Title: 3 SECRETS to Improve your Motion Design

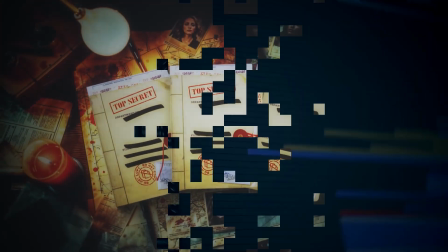[0:00]
In today's video, I'll show you three secrets that you can apply into your motion design to really bring it to the next level. These are secrets that no one talks about and can bring your motion design from noob to pro in the simple steps. So let's get into this. Do you know the biggest mistake that beginner editors do? They focus too much on animations and not on an actual design. But remember, it's called motion design. Design with motion. Motion design is still design.
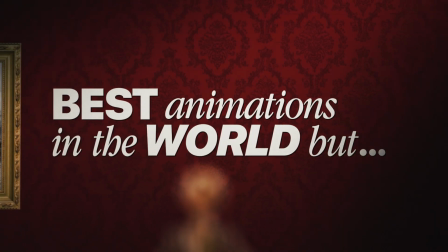[0:31]
So, you can have the best animations in the world, but if your typography is wrong, your composition is not good, or even your hierarchy is badly done, no amount of cool, crazy animations will save your motion design.
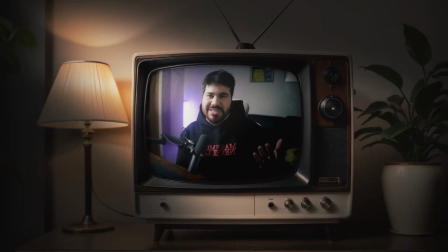[0:44]
If you're seeing the channel for a while now, you know that we like a good cooking analogy.
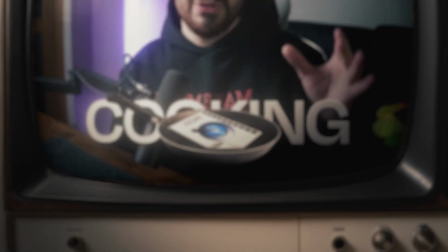[0:49]
So, think of it like cooking. The animation is the seasoning of a dish.
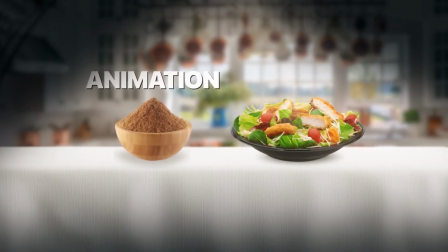[0:54]
It enchants the dish. But if the ingredients, in this case the design, are bad, no amount of seasoning will save the dish. So before you even touch keyframes, make sure that you master the typography of your motion design.
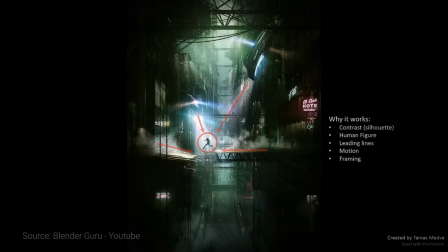[1:09]
Check your layout and composition. Follow design principles like rule of thirds, symmetry, and alignment.
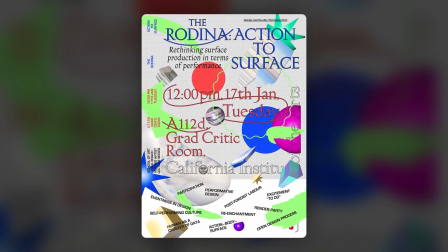[1:16]
A messy layout ruins everything, even the smoothest animations. If there is any text, make sure that you master your typography.
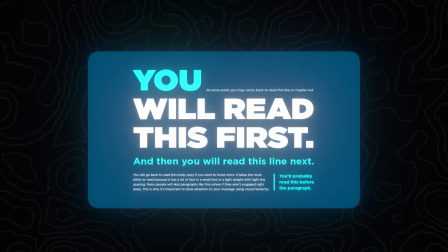[1:24]
Make sure you use the right fonts, you pair them well and you use proper hierarchy. A bad typography instantly makes a design feel amateur.
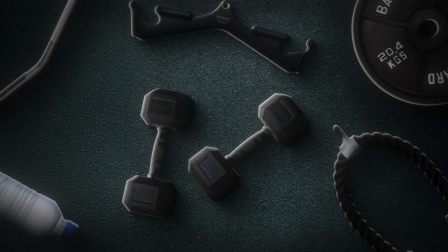[1:32]
And last but not least, keep things intentional. Every element should have a purpose. Don't animate things just because you can animate it. Animate them because they enchant the message, they help the viewer understand the context. Good design stands out on its own. Animations should be the finishing touch, not the foundation. And with this, I want to touch on a topic that I told you before, that is visual hierarchy.
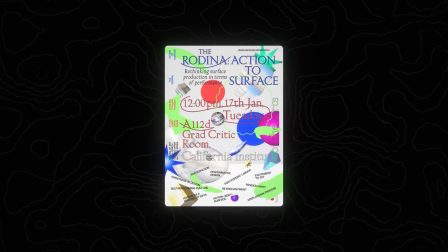[1:58]
So visual hierarchy is what the viewer sees first. If everything on your design is fighting for attention, nothing really stands out. You probably heard of a term called eye tracking. So pretty much with eye tracking, you track the viewer's eyes into what you want in the scene. So hierarchy is how you control your viewer's eyes. Think about it in this way. You are the camera pointing and focusing on whatever you want the viewer to look at.
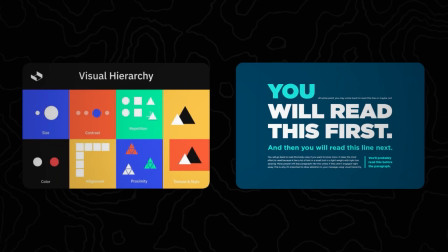[2:24]
So in a screen right now, I'll show you two pictures. The first one, the basics of visual hierarchy.
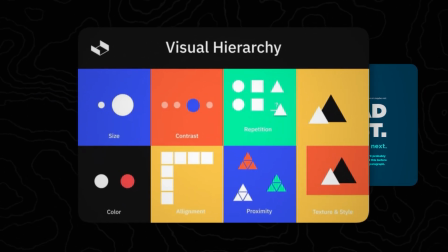[2:30]
So you can see how important hierarchy is.
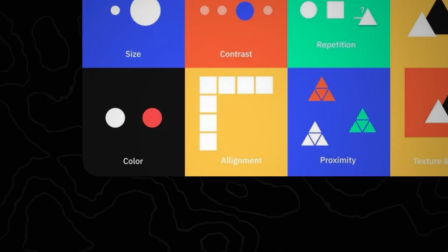[2:33]
It changes with size, contrast, repetition, color, alignment, proximity, texture and style, and so much more that we're gonna talk in a little bit.
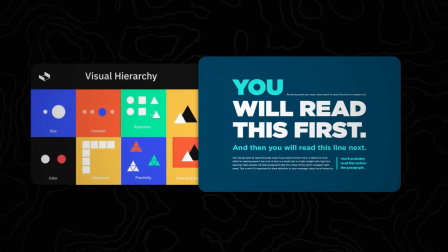[2:41]
And you also have this poster with some text. And you can see how hierarchy affects in this poster.
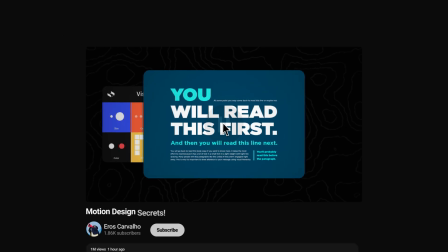[2:48]
So a little challenge for you, I want you to pause the video right now and put a comment down on which phrase have you read first. I'm super curious to see what you answered, I'll be watching all of the comments and hearting every single one of them. So with this, you can manipulate the viewers into looking where you want. So let's establish some things about hierarchy. First things first, like your crush said, size matters.
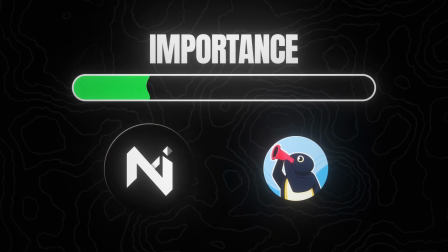[3:12]
Bigger elements are seen first. If something is important, make it bigger. You see this a lot in movie posters. You see the big title with the big characters. This is the first thing that you look at. You're not going to tell me that on movie posters you see the little lines below the main title.
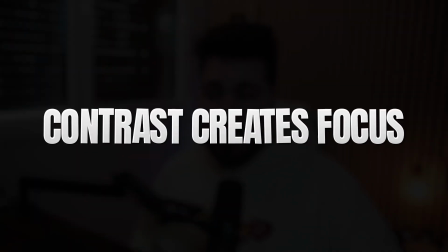[3:29]
Another thing that you should focus on is that contrast creates focus. Use brightness, color, and movement as a strategy. A bright colored object on a dark background will always grab the attention first. You see this a lot in TV documentaries. When they want you to focus on something, they darken the background and they do just a little circle of brightness so you can focus on that exact object.
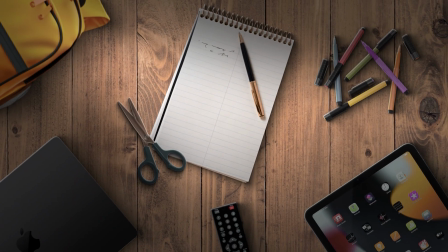[3:55]
A super important thing is spacing is key. Don't clutter. Let the elements breathe so the eye can move smoothly across the design. If you have a super busy background with a lot of elements moving around, we cannot really tell on what to look at, so make sure that you also have what's called fill space. Fill space are spaces on the scene that it's filled with nothing, only the background. So add your elements as you want, but make sure that you do some spacing between them and let the elements breed. Another one, as we talked on the last video, use depth to separate elements.
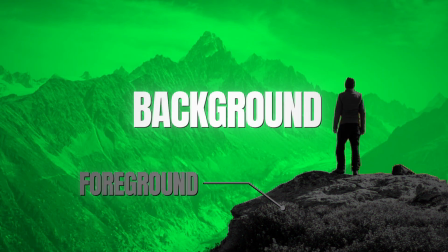[4:30]
Foreground elements should be sharper and more detailed, background elements should be more blurred or thus saturated to create natural depth. A motion design scene is way more pleasing to watch whenever there is depth. You can see by my camera itself that here on the background my lights are blurred and the highlights are blown out, which makes a very pleasing scene to look at. And last but not least for visual hierarchy, make sure that you have guided motion. And I know that this can sound weird, but hear me out. You need to animate in a way that leads the viewer's eyes.
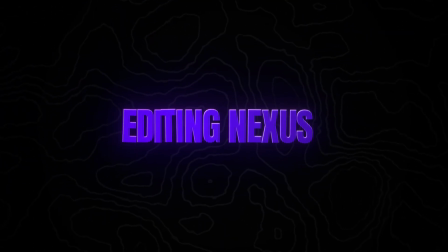[5:04]
For example, if a text slides from the left, the next element should naturally come from that motion path, rather than just jump randomly on the screen.
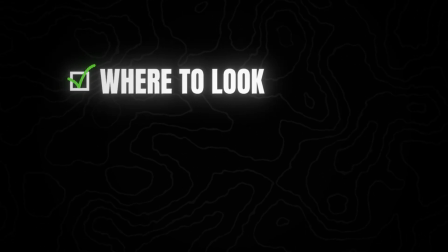[5:13]
Think of it like directing a movie. You're telling the viewer where to look, what to feel, and what matters the most. Without proper hierarchy, your designs will feel scattered and super chaotic, which we don't want. And now, we come to the last secret of this video and one of the most important ones in motion design. That is, blending the scene. Most people that come to me asking for motion design tips and really how to improve their motion design, the most common problem with their motion design is that they are flat. And with this I don't mean to be rude, but there is no shadows, there is no lighting, there is no color correction. and all of these elements is really what makes you stand out from other editors and stand out your motion design. So I'm gonna show you how I do lighting, shadows and color correction in this video so you can use it correctly and stop having your designs disconnected and feel unnatural. So let's get into this. So first things first, shadows add depth. Don't just slap drop shadow on everything, that's the biggest mistake that editors do.
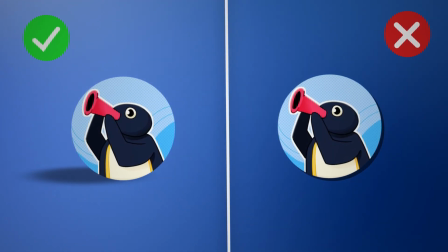[6:14]
Use soft realistic shadows that match the environment and light source. And how do you do that? Let's do it together. So first things first, let's set up where our light is coming from. So in my case, I'll put my light on a top right corner on the scene. So everything that is light will come from top right. So let's add our elements.
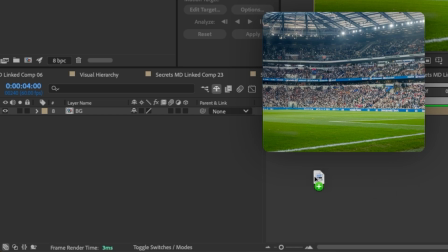[6:36]
In this case, I'm putting Ronaldo.
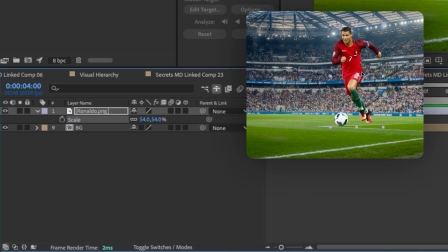[6:38]
Let's add our shadow that should be on the left side of our composition because it's the opposite side that our light is hitting. And if you have struggled with this, you probably have one of this, a phone. What I truly recommend you to do is grab the flash on your phone and put your flashlight in the same corner that you're doing your motion design. So in my case is top right. And now I'm gonna grab my left hand and put it in this hypothetical scene and see where the shadow comes on. And in this case, because the light comes from top right, the shadow is on bottom left.
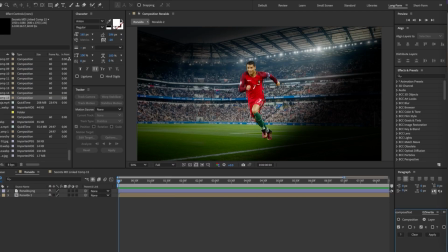[7:12]
So let's do the same in our scene. So here we have Ronaldo, let's add the shadow and boom.
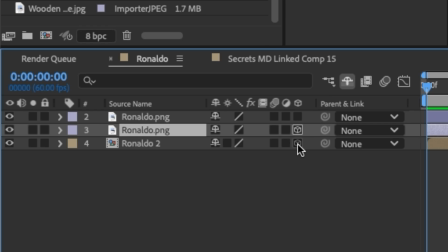[7:18]
Perfect. So how do I do the shadow? I duplicated Ronaldo, I enabled layer 3D, I messed up with the rotation so it feels like a shadow is coming from his feet.
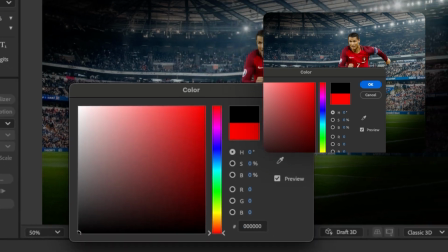[7:27]
Now I apply a fill effect and put it on black,
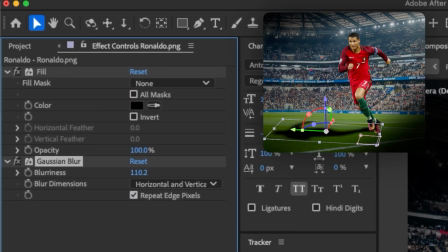[7:30]
apply a little bit of a gaussian blur so it doesn't look so sharp and it looks realistic and I also lowered the opacity for around 25%.
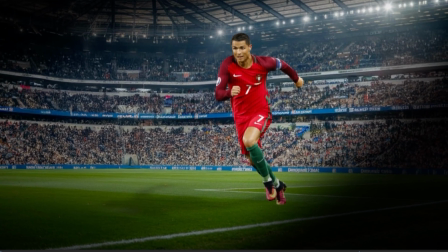[7:38]
And there we go, we have our perfect shadow. Now let's get into lightning. Lightning also directs the attention. Brightness naturally pulls the eye. So let's highlight our elements so it looks realistic on the scene.
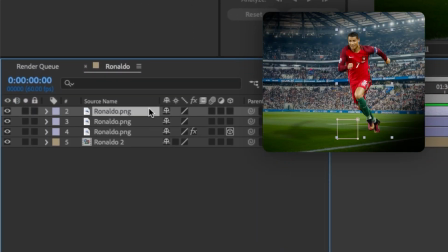[7:51]
So this is pretty simple. So what I do is duplicate the layer that I want to do the lightning on, apply a fill effect, but this time put everything on white.
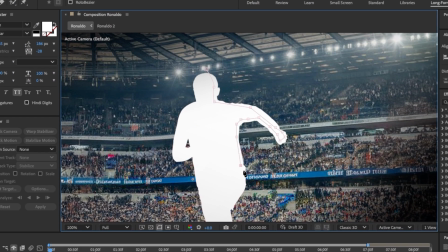[7:59]
And now with the mask tool, I mask the edges of my subject so it looks like it's been brighten by our top right lining.
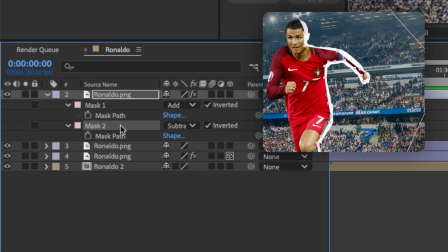[8:07]
Then I go to the mask settings and just apply a ton of mask feather.